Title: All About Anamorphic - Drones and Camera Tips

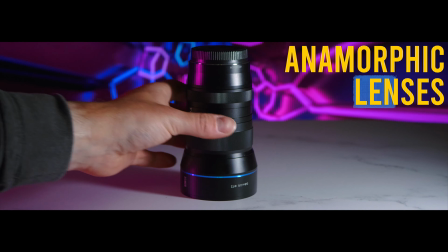(0:00)
In this video, we are going to talk about anamorphic lenses and why they are a game-changer for filmmakers.
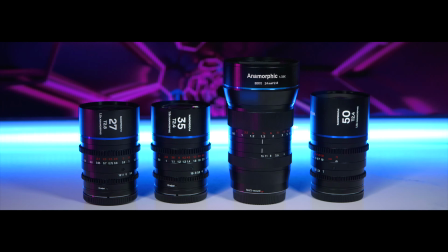(0:06)
Now, you may have heard the term anamorphic thrown around before, but what does it actually mean? Well, let's dive in and find out. Anamorphic lenses, like the ones right here,
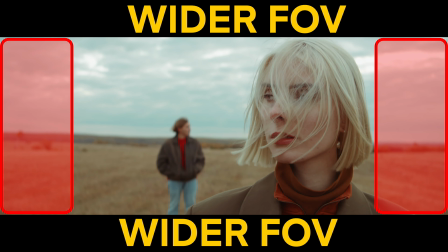(0:16)
are a type of lens that will allow you to capture a wider field of view with that cinematic look that everybody's going after. Now, they do this by compressing the image horizontally, and then you're going to be stretching or squeezing it back in post-production. Now this process gives you footage that has a very unique aspect ratio, typically 2.35 to 1 or 2.39 to 1, which is much wider than your standard 16 to 9 aspect ratio that you see on most TVs and monitors.
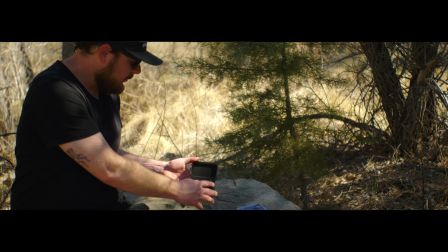(0:44)
Now there's a big benefit to shooting with an anamorphic lens and the first one is that you can get that classic widescreen look that you see in many of the movies.
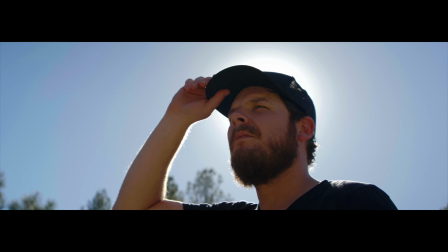(0:54)
Now, this is because anamorphic lenses were originally developed to be used by Hollywood in the 1950s and the 1960s.
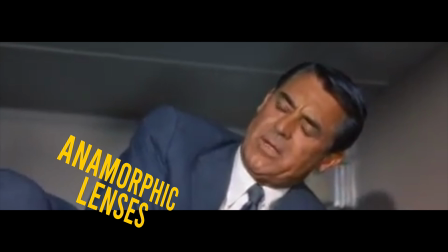(1:01) Hello there. Tell me, why are you so good to me?
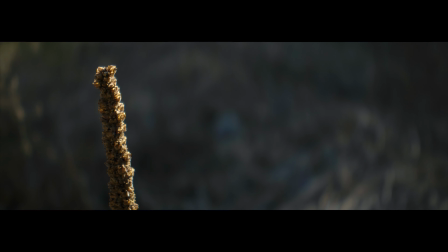(1:05)
And that white aspect ratio gives your footage that very cool cinematic feel, which can really make your work stand out.
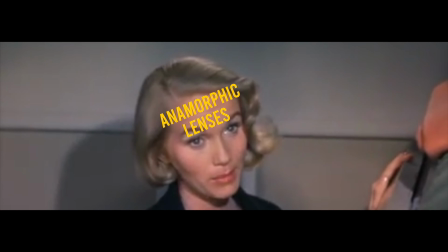(1:11) Shall I climb up and tell you why?
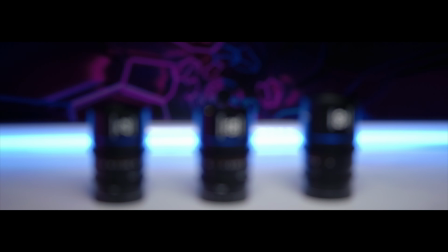(1:14)
Now, anamorphic lenses also give you a shallower depth of field, which can help you isolate your subject and also create a more visually interesting image. One of the most iconic and sought-after look of the anamorphic lenses is the flare that they're going to produce.
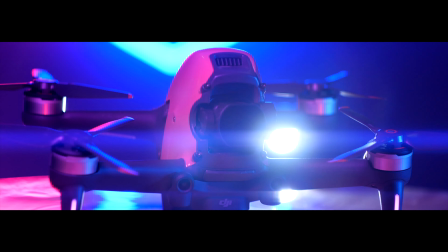(1:28)
Unlike your traditional spherical lenses, anamorphic lenses tend to produce a horizontal flare that is both colorful but also pretty dramatic.
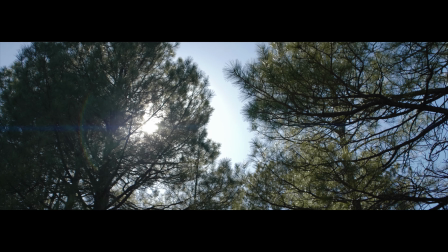(1:37)
Now that's going to add a unique cinematic quality to your footage. This effect can be especially stunning when the sun is in the frame, creating that beautiful hollow-like effect that can add a sense of warm and atmosphere to your shots. while the flare can
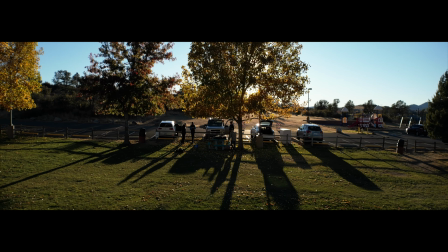(1:51)
be seen as a technical imperfection by some people with the anamorphic lenses the flare is often embraced as a
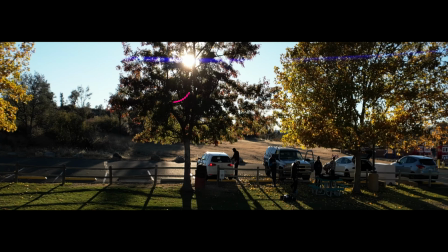(1:58)
key aspect of that very distinctive visual style.
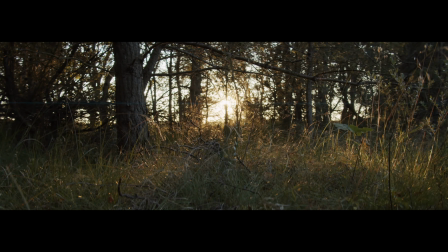(2:01)
Some of the lenses produce a warm orange flare while the others are using a blue flare which is what most of the lenses that we use in our kit actually are creating. Now be sure to pick the right lens for your style since you can't really change that color afterwards.
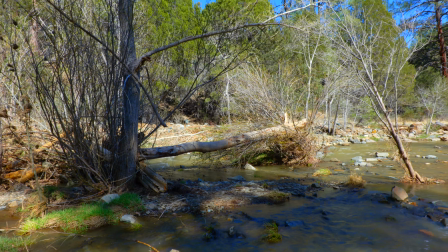(2:16)
Now you might be wondering can't you just use a wide-angle lens that is going to get you similar effect? Well the short answer is no. The wide-angle lens can certainly create that wide field of view but they don't produce the same and unique look that you would get with the anamorphic lens. The wide-angle lenses also don't compress the image horizontally which means that you don't get that classic widescreen aspect ratio unless you decide to cut it in post but that is just not the same.
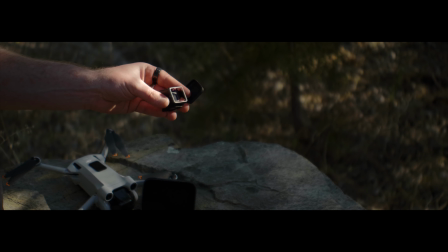(2:44)
It's worth noting that not all anamorphic lenses have the same amount of squeeze.
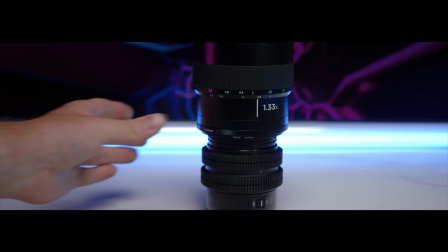(2:49)
Some of these lenses compress the image horizontally by a factor of 1.33 which is one of the lens that we have in our collection but some of the others have a factor of 1.5 and also some of them have a factor of 2.0. The one that you're looking right now is actually a factor of 1.5. Now this can have a big impact on the final look of your footage so it's pretty important that you choose
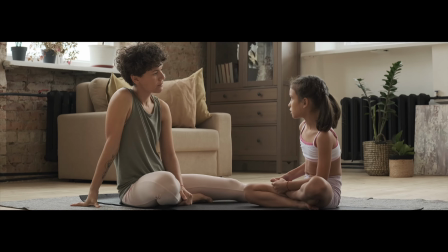(3:10)
either an anamorphic lens or an adapter that is going to match the look that you're going for.
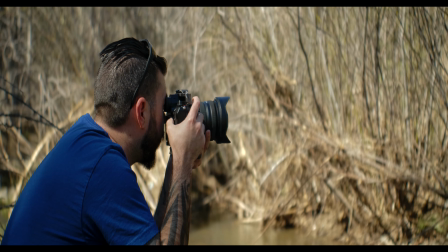(3:15)
Keep in mind also that a higher squeeze ratio is going to result in more distortion
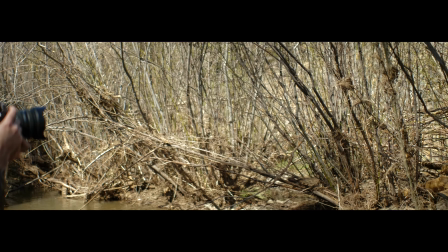(3:20)
of the image so it's important to find the right balance for your specific project. So what do you need to shoot with an anamorphic lens? Well first of all you'll need an anamorphic lens itself.
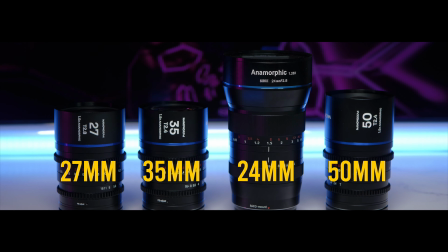(3:31)
This is an example right here that you can put on the DSLR for example but there are also anamorphic adapters.
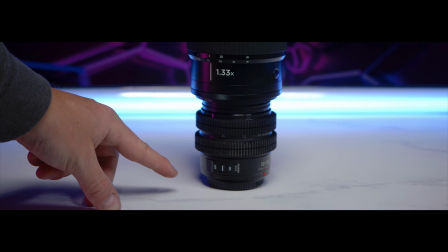(3:37)
This thing right here from Moment is really cool It goes to the end of one of your lenses and then it creates that anamorphic look.